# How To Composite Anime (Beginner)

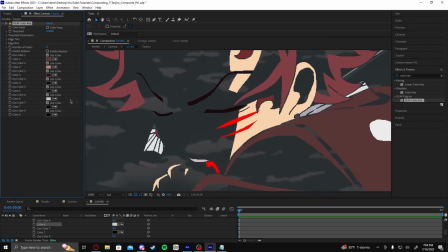16:35 And we're going to leave all of the light colors. Technically, I believe I should be grabbing these colors as well for his earrings.
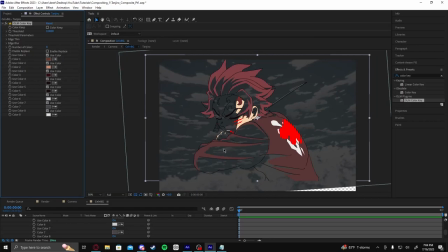16:42 So we'll do that.
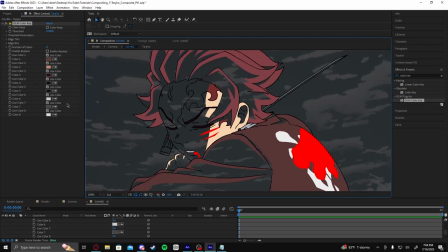16:51 Yeah, that's what I wanted.
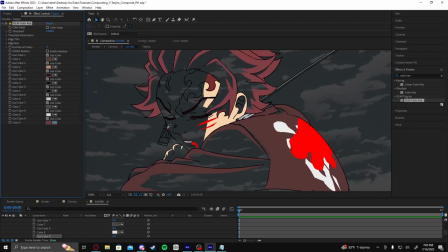17:00 So maybe I need 9. We're gonna grab this. Grab it, please.
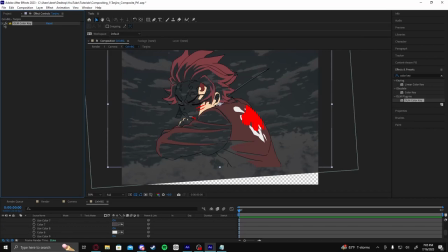17:08 I believe in you, buddy. There we go. So now you see we grabbed all of the shading. And what we're gonna do is we're going to check this color key box, and it will invert all of our selections.
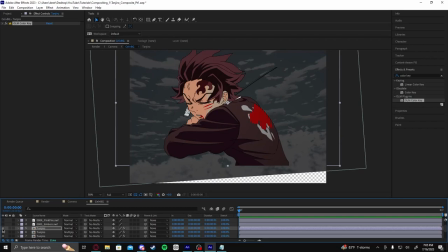17:22 So now if we turn the layers underneath it back on, you'll see that we have the original, and then we have these new colors that we've grabbed on top. If I use a fill to temporarily show you what we've done, you can see a little bit easier.
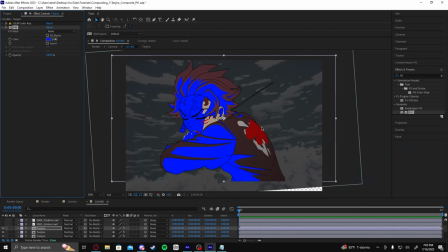17:36 It looks like this. So now what you can do is you can manipulate the shading colors. So shading, typically when our sun is warm, right?
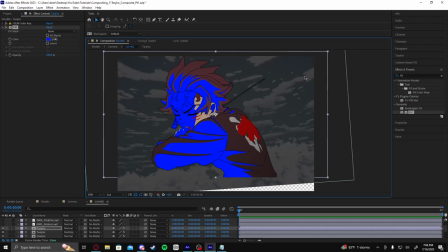17:52 So it gives off yellow light. So anything that it touches is going to be on the warm side of the spectrum.
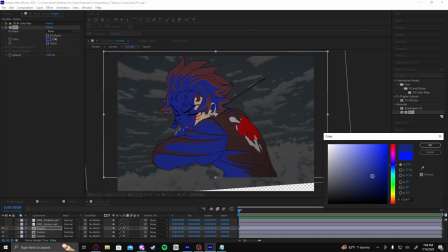17:57 Anything that faces away from the sun is going to be on the cold end of the spectrum, which would be your blue type colors. So people tend to think of shadows as black. Introduce a little bit of blue into your shadows whenever you're creating shadows. So we're going to create like a, maybe here, like a bluish black.
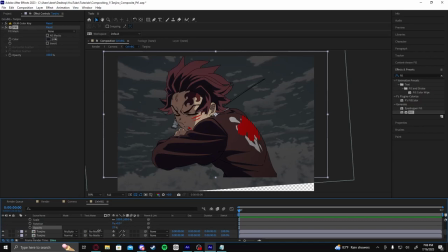18:17 And then if you just lower the opacity to make it not so obnoxious, but more of a subconscious effect. Now your shadows feel a little bit colder, which is kind of nice.
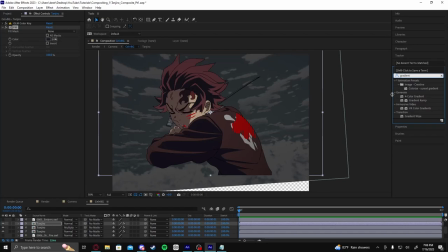18:35 If you want to go a bit further, instead of using a fill, we can use another gradient ramp.
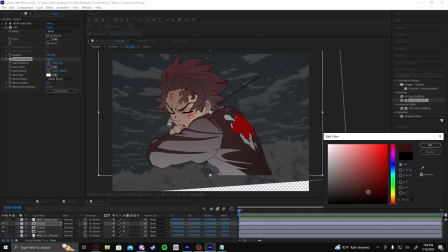18:41 And instead of black, we'll do a blue color.
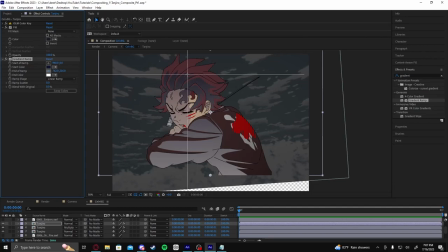18:49 And we could leave the white, that's fun. We'll reverse it because let's say our light is coming from above us, so we want our darkest areas to be towards the bottom, right? So we'll do it like this maybe.
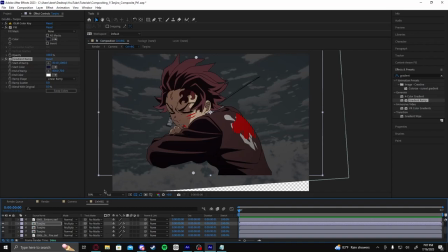19:07 And then if you swap the blending mode to multiply, you get a similar effect to what we talked about earlier. You no longer need this fill layer, you can leave it if you want. It's completely overwritten by the gradient ramp.
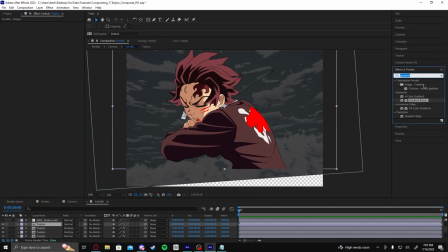19:18 So now you have a nice little gradient going from bottom to top, and that's pretty nice.
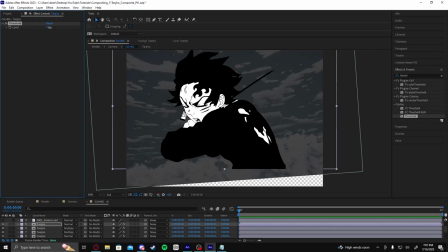19:23 If you wanted to, and you don't feel like grabbing all of those colors, you can use the threshold effect to grab darker areas of the image or lighter areas of the image.
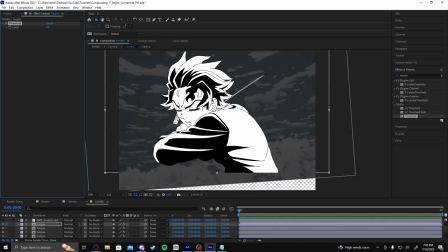19:33 That's a really quick way to grab the shading. It's not always going to be accurate, like you'll notice it's not grabbing the shading on his face right now, but it's got pretty much everything else.
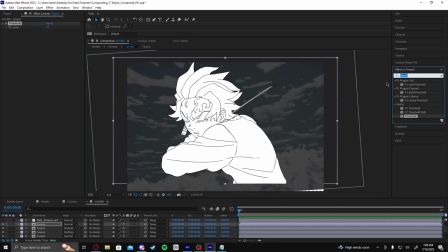19:41 So that's a really easy way to do it as well. Or if you wanted to extract just the line art, because our line art is pure black, you can also use this to extract line art really quickly and easily. And then you could color key the line art.
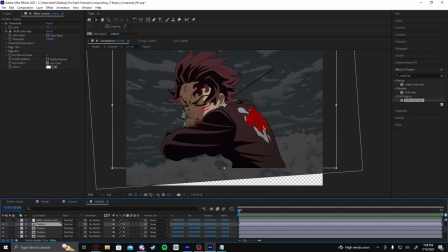19:55 get rid of the white, and now you've got a layer of just the black line art if you wanted to keep that separate for whatever reason.
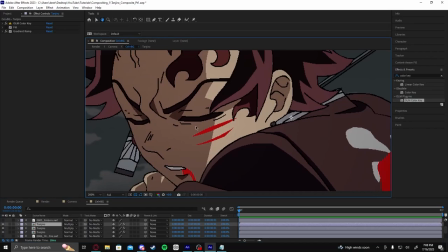20:05 And essentially, color key is your best friend when it comes to manipulating the colors of the character.
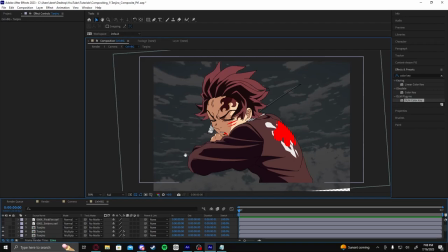20:11 So what we're going to do, we're going to do one final thing to this Tanjiro. All right, so this is the unedited Tanjiro.
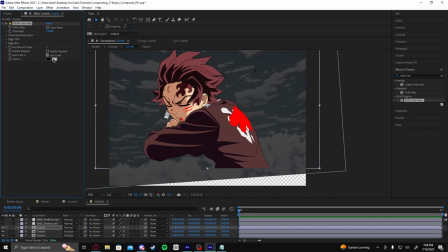20:16 I duplicated the comp again. And what we're going to do this time is we're going to grab his blood colors. We're going to color keep. We're going to fill just so I can see a little bit better. You can see I've made the blood like a pure red.
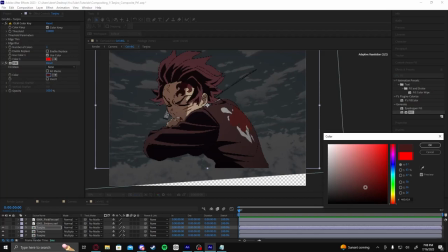20:31 We could change the color to a more appropriate blood color, I guess.
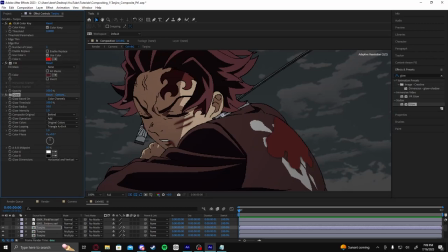20:38 And now you could add other effects to it if you wanted. I'm just going to do this to show you how you can manipulate the blood.